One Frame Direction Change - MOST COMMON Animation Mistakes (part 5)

Welcome back to our FNA, and this is part 5 of the most common animation mistakes. Today I'm going to talk about the one frame direction change. If you've taken my class, there's probably something you don't want to hear again, and that is either tangent or one frame direction change. Now, this kind of goes hand in hand with ease in and out, arcs and spacing. It's all kind of within the same family. But at the same time, it's also very specific.
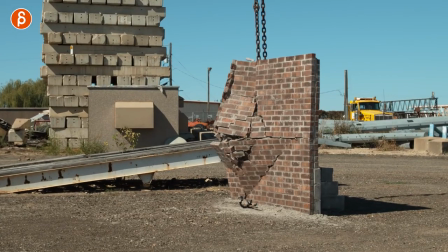[0:25]
So I'll show you a couple of examples of how a one frame direction change will make sense and what it means when you do have it in your animation, but you don't really intend to have it in it. In short, it's something that it's pretend you, where's my arm? Here. You lift your hand like this and you want to do a gesture. Let's say something like this. You go up and you hold a bit and come back down. The problem is that if you do this and spacing wise, you go like that and then you go back down the same way or like this and then like that. But it's something where it feels like you hit that invisible wall, then that's exactly the feeling. It feels like something is stopping your movement or something is affecting a change that's an outside force. So generally, I would say when you do have a one frame direction change, it's because it's an outside force that affects the character. When I say outside forces, it could be something that has its own movement and energy or just a static thing like a wall. So like I said, if you move your arm and you hit a wall, that's going to change and it's going to change the direction. Same thing with a bouncing ball bouncing off a wall. Or if I want to point somewhere and then someone slaps my hand down, that's going to be a one frame direction change, but it makes sense because this hand is driving that hand down. But you just don't want to have it when there is a normal movement, a head turn, a body turn, an arm move, or whatever you have, right?
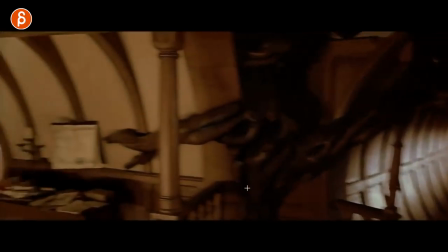[1:32]
Let's go through a couple examples. So one of the classic shots in Lord of the Rings, I mean, that movie has a lot of classic shots, but to me, here's an example, right?
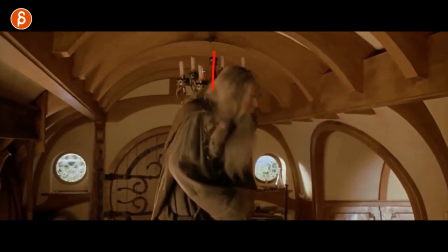[1:38]
So you have Gandalf moving back and he hits here the candle light thingy, whatever you're gonna call this.
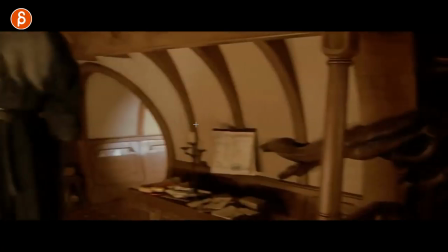[1:46]
And he is the outside force changing the direction and the movement of this, right?
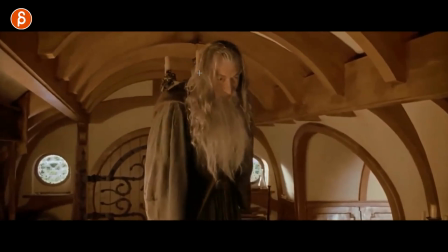[1:51]
This is already kind of moving for whatever reason, probably touching a little bit. But as he hits this, you can see how suddenly, spacing wise,
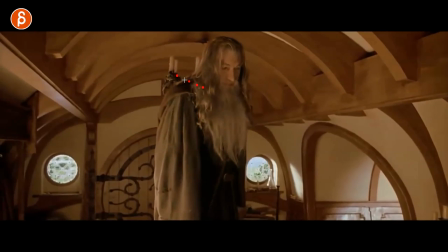[1:57]
this would be static and then suddenly it would move because he is the outside force affecting this.
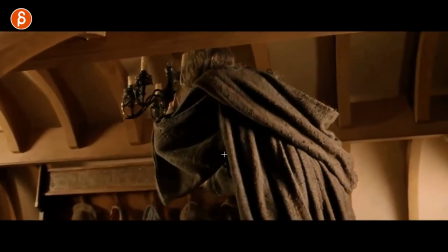[2:03]
Now, if you look at this, here's the opposite. He moves, turns around, and bam, that is your one frame direction change.
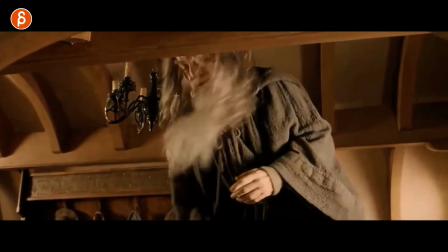[2:11]
So imagine when your character does this, this is stopping the movement of the head, and you can see the awesome continuation of the hair,
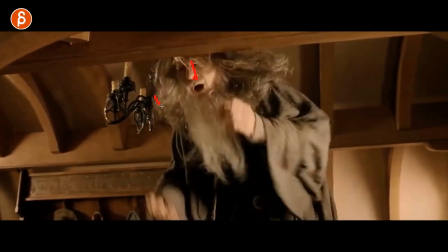[2:20]
bam, but the head stays still, and you can see again how the hair continues to flow,
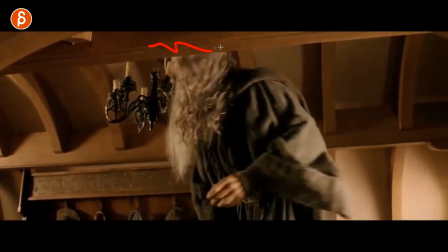[2:24]
which is really cool. But this is, imagine this beam is not here, it would not make sense for the head to suddenly stop. But that's what I see in a lot of the student clips, is when there is a head move that stops, so it just changes, or you want to do a head turn, but it's kind of very angular in its turn, or like an arm gesture, like I said, or anything. Suddenly there's this sudden change, and it's not a bad arc, or I mean, it is a bad arc and bad spacing, but there's something about an arc that's just kind of sloppy and has pops, or just your spacing that has sudden pops, but it's not this sudden change of direction. And if you have that, there must be a specific reason for it. So either an object that stops your movement or an outside force. So let's continue. One of my other favorite clips is this one.
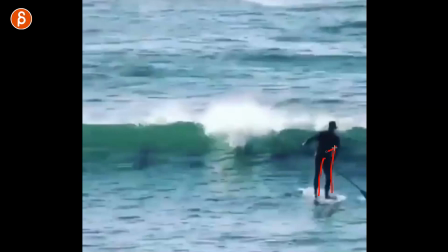[3:04]
I just love this, it cracks me up every time. So you have, you know, this, there will be some sort of movement because of the water and he's going slowly forward.
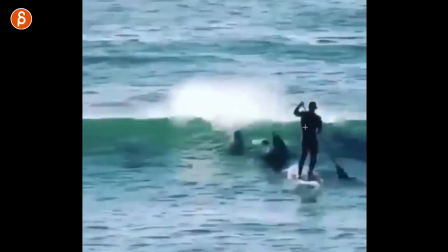[3:11]
But then look at, if you look at this line here,
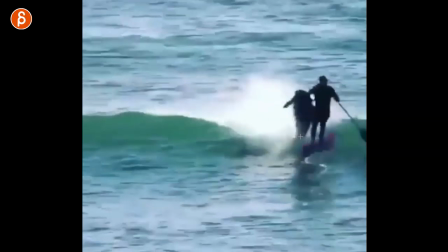[3:15]
bam, when that dolphin hits him right there, you can see that this is quite the impact in the change of direction. So you can feel and see that change. And this dolphin is the outside force that will affect a change of direction.
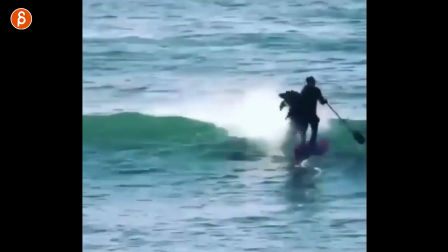[3:30]
So when you have a spacing like this, then it makes sense because that affects this.
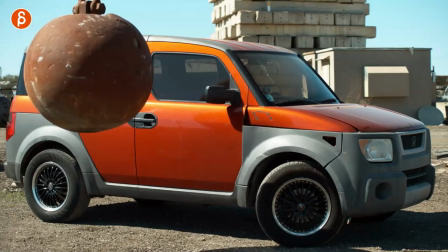[3:35]
Same thing for static objects. So when you have this moving in, and it's a fantastic slow motion.
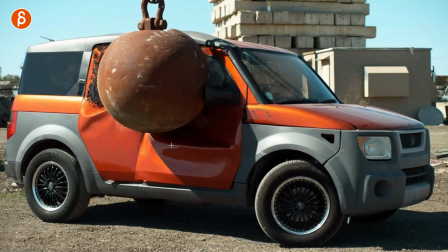[3:41]
I'm gonna play this even though I'm making my point here. Look at all the detail. Oh, this is so cool.
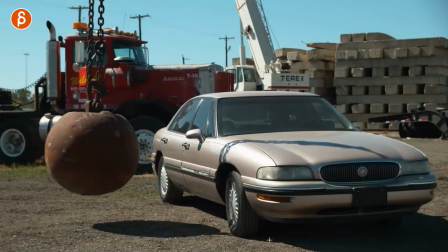[3:46]
The slow motion guys are fantastic. So if you ever need reference of slow moving things, they got you covered.
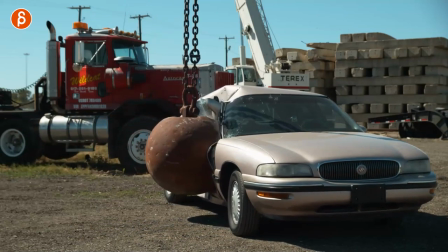[3:52]
But you can see this here, and I can show you a clip where it's actually in real time. But watch this.
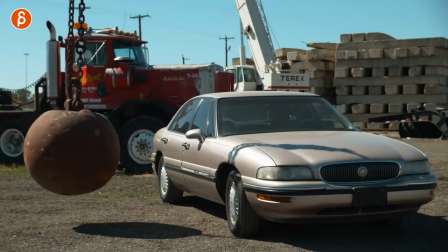[3:57]
That sudden move there. Let's play this again a bit faster, which will still be slow motion.
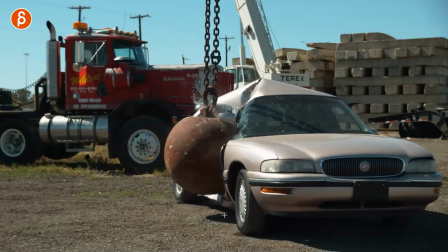[4:03]
But you can see how things are suddenly moving from here to here. Why?